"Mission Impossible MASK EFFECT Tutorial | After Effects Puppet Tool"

So as the rubber mask is going in different directions, the face is going in those directions as well.
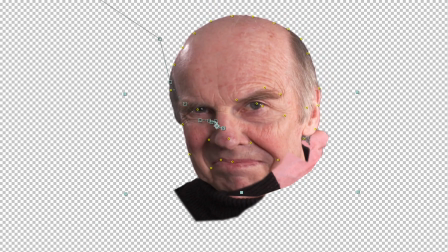[4:13]
And that way, if we choose to fade to parts of the mask underneath, everything is moving in the same way. Once you've got the first person's face moving in the right way with the Puppet tool,
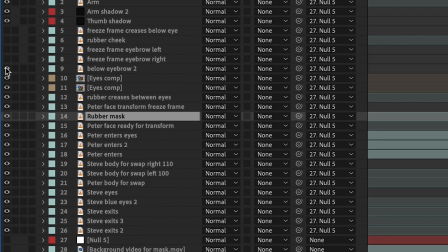[4:21]
you can then duplicate this layer as many times as is necessary to create a lot of little layers and fade different parts of the face at different speeds,
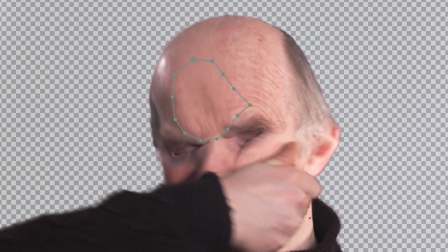[4:29]
so that little parts of the face can have some of the rubber wrinkles and stretch marks appearing through it. Next,
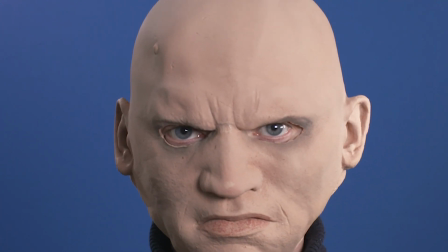[4:35]
we worked out part of the reason this effect can look really, really good is to actually change the eyes.
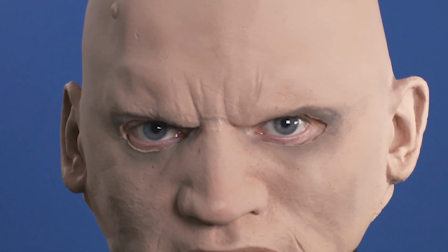[4:40]
Now, if it was a real mask, you would be seeing the eyes through the eye holes. So we actually built another layer,
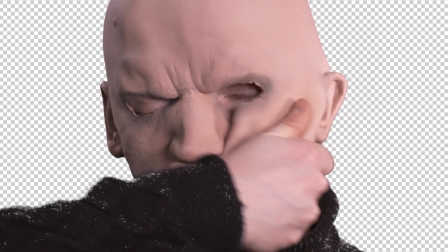[4:45]
which was simply the first person's eyes subtly changing to the second person's eyes as soon as you chop that out and make it only visible through the eye holes.
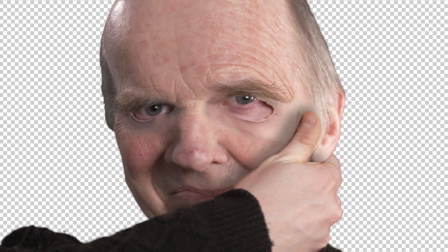[4:53]
It's just a little bit of extra help so that by the time the mask comes off, you're already expecting to see the second person's eyes, and that really helped with the effect.
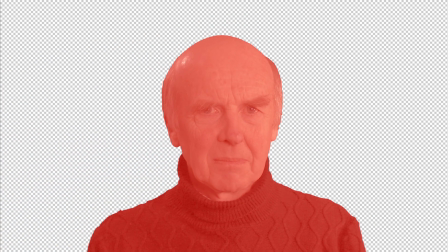[5:01]
And if we overlay these layers with colors, it's much easier to see where one layer ends and the next one is beginning.
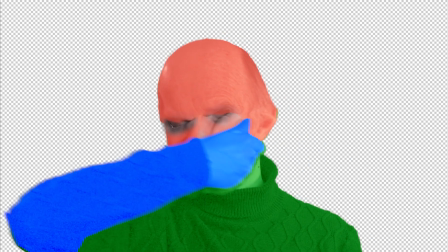[5:07]
First person in red, there's the arm moving across, hiding the joint, and then there's the second person waiting underneath.
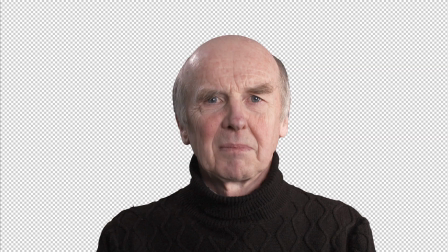[5:13]
The eyes are just sitting on top of the whole thing to look like they're visible through the mask. The finishing touch then was to create a background, which we hadn't really bothered with last time.
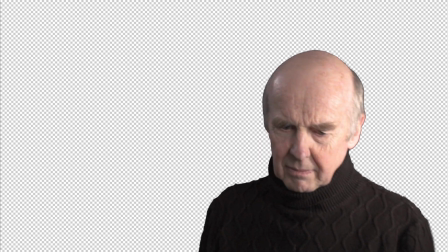[5:21]
We'd just filmed it in front of a wall. It didn't look great. It was more of a test than anything else. So we wanted something kind of dark and sinister just to fit with the sort of spy theme of the piece.
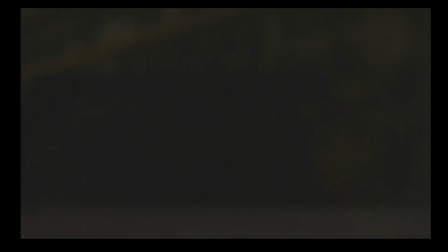[5:30]
I already had a shot of a warehouse, which I was able to use because I'd got this on a previous job. Onto this, I added a light source just from this top corner here,
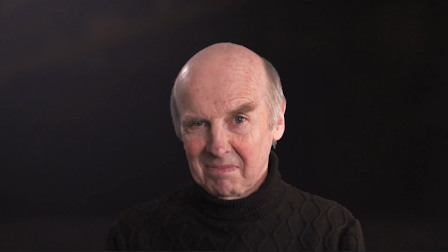[5:38]
because that looks kind of similar to where this light is hitting the actors.
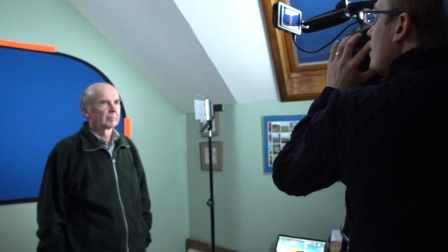[5:42]
It sounds obvious, but anything you can do to kind of match the actors so that people aren't immediately thinking it was filmed in front of a green screen is really going to help the effect.
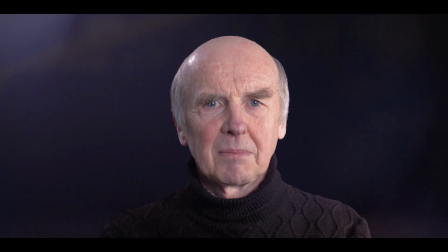[5:50]
And then final stages are of course color correcting, sound design, record the mask coming off,
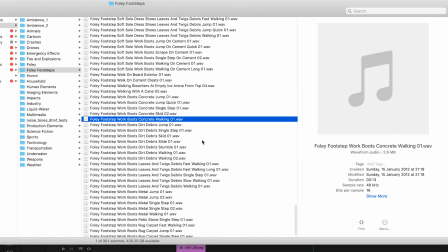[5:54]
and add in some other sound effects if you like, footsteps, Foley, that sort of thing, and you'll have a great effect.
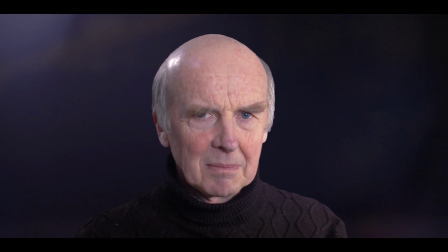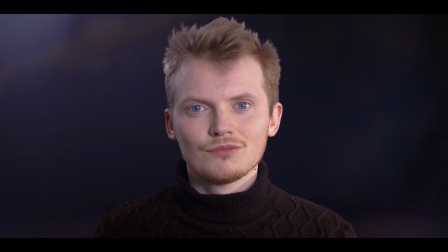So that was our Mission Impossible mask effect done for a second time, so give it a go and let me know how you get on, and check out the other videos on the channel.
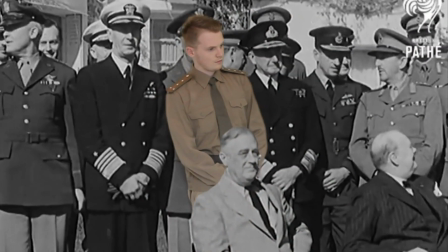[6:18]
I've been Steve from Unexplored Films, and I'll see you soon.